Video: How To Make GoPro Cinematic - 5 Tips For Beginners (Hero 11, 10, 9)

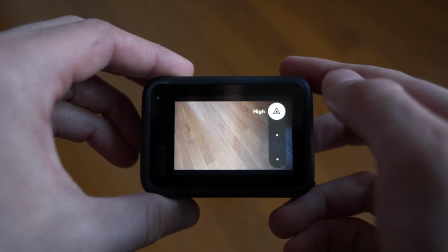248s
It's just going to allow for you to capture some better color. Your video is going to look a lot more crisp, which is going to result in a more cinematic look. Trick #4 is to use moving shots.
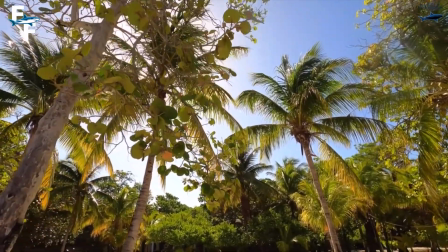258s
Now, anytime you capture a moving shot over a still one, it's automatically going to look more cinematic, especially if it's done right.
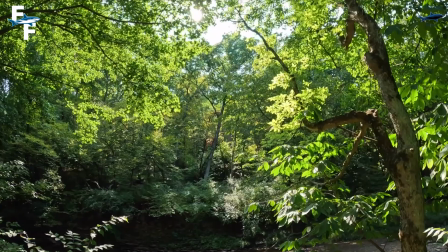265s
Now, when I say moving shot, I'm talking about a more slow and steady movement.
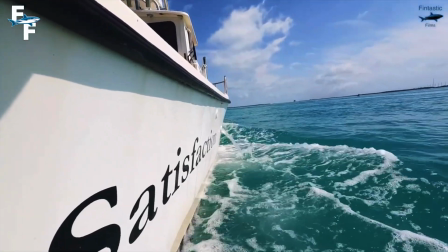270s
Because if you're just moving your camera around really spastic, really fast, it's actually going to dwindle down the quality of your shot.
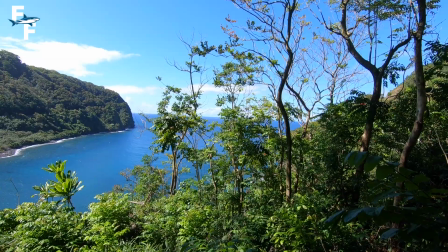276s
So you do want to watch out for that. However, a good example of this, one of my favorite moving shots to get, is the kind of half circle shot around an object.
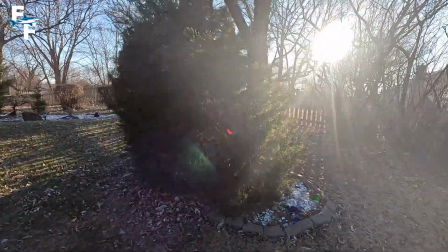284s
So look at this shot, for example. For some reason, if you want to film this tree, the half circle is going to work great.
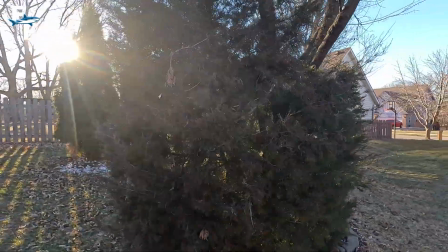289s
You're going to start from this side of the tree and kind of slowly slowly move to the other side, creating a 180 half circle shape to create a really cinematic look.
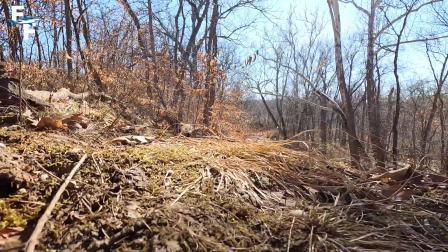298s
However, another good one to get is the close to ground or water shot.
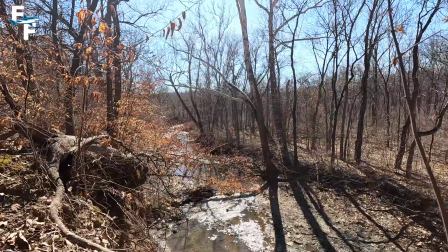301s
Getting a shot of whatever you're trying to capture close to the ground while moving is gonna create a really cool look. And moving on to trick number 5, that's all about capturing good color in your video. Now this trick is a pretty hefty one if you ask me. There's a lot that goes into it, including post-production while editing.
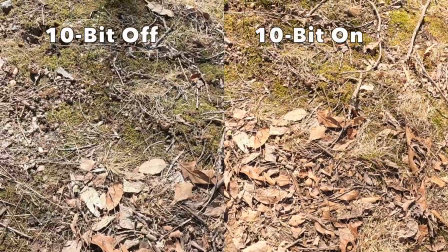319s
However, let's dive into your settings first. If you do have the Hero 11, you are gonna wanna turn 10-bit color on.
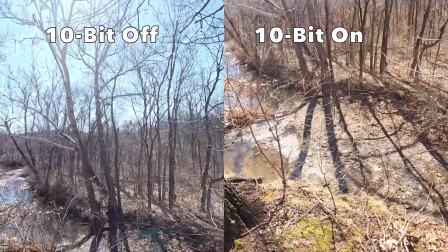325s
It's a new feature on this camera that's not seen on previous models,
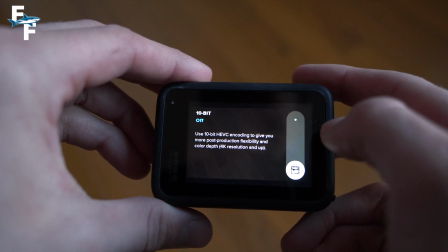329s
and although it doesn't make a world of a difference, it's a great feature to have, so you need to have it turned on.
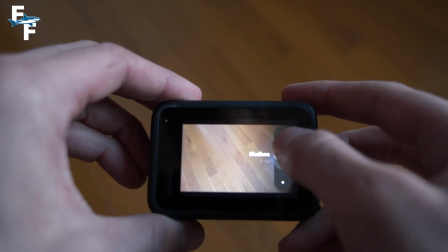334s
Like we touched on earlier, having your sharpness set on high is gonna allow for a little bit of better color,
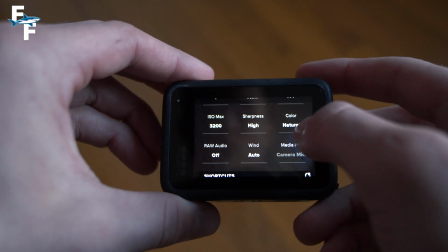339s
but another good way to control the color that your video gets is by adjusting your white balance.
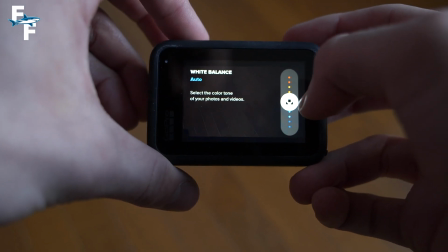344s
Now this especially works if you're gonna be filming underwater. This basically just replaces the need for any dive filter at all.
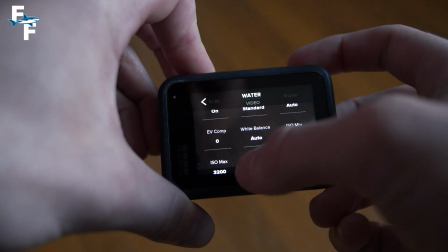351s
Anytime I go diving in the ocean, I am gonna crank up the red channel about 1 to 2, maybe even 3 notches, which really helps the color pop in my video.
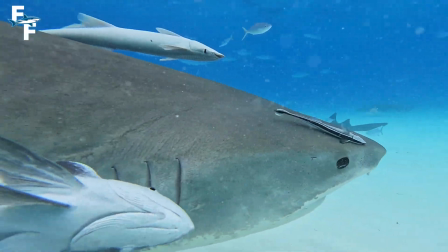359s
However, if you're on land, you have a ton of freedom to work with your white balance. Alright, now let's move on to the part that you can do while editing.
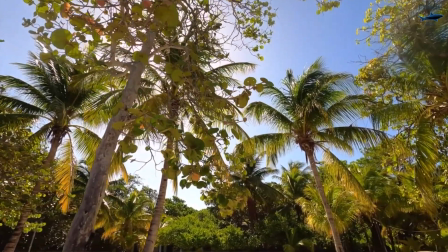365s
Every single shot you've ever seen on my YouTube channel has been color graded in some way.
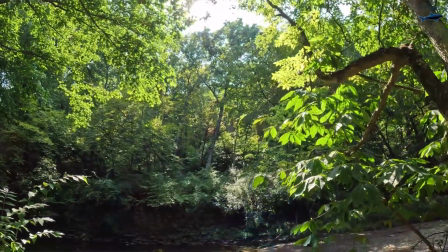370s
Now I do want to get this misconception out of the way. You don't need some fancy computer or editing software to adjust your video's color greatly. It might sound a little silly at first, however, simple editing softwares like iMovie actually give you a lot of freedom when it comes to editing your color. Color is one of the things I take most importantly when I'm making my content, and it's something that you should definitely keep in mind if you want to create the most cinematic look possible. Alright guys, now I hope that you found all the tips and tricks in this video to be really helpful. I really wanted to make a video like this to give you guys some help in creating the best footage possible. But that is going to wrap up today's video, but before you go, make sure to smash that like button. Comment down below which settings work best for you and if you're happy with your GoPro. And most importantly, subscribe with notifications turned on so you never miss out on awesome videos just like this one. I'm Ray Tiller, and I'll see you on the next video.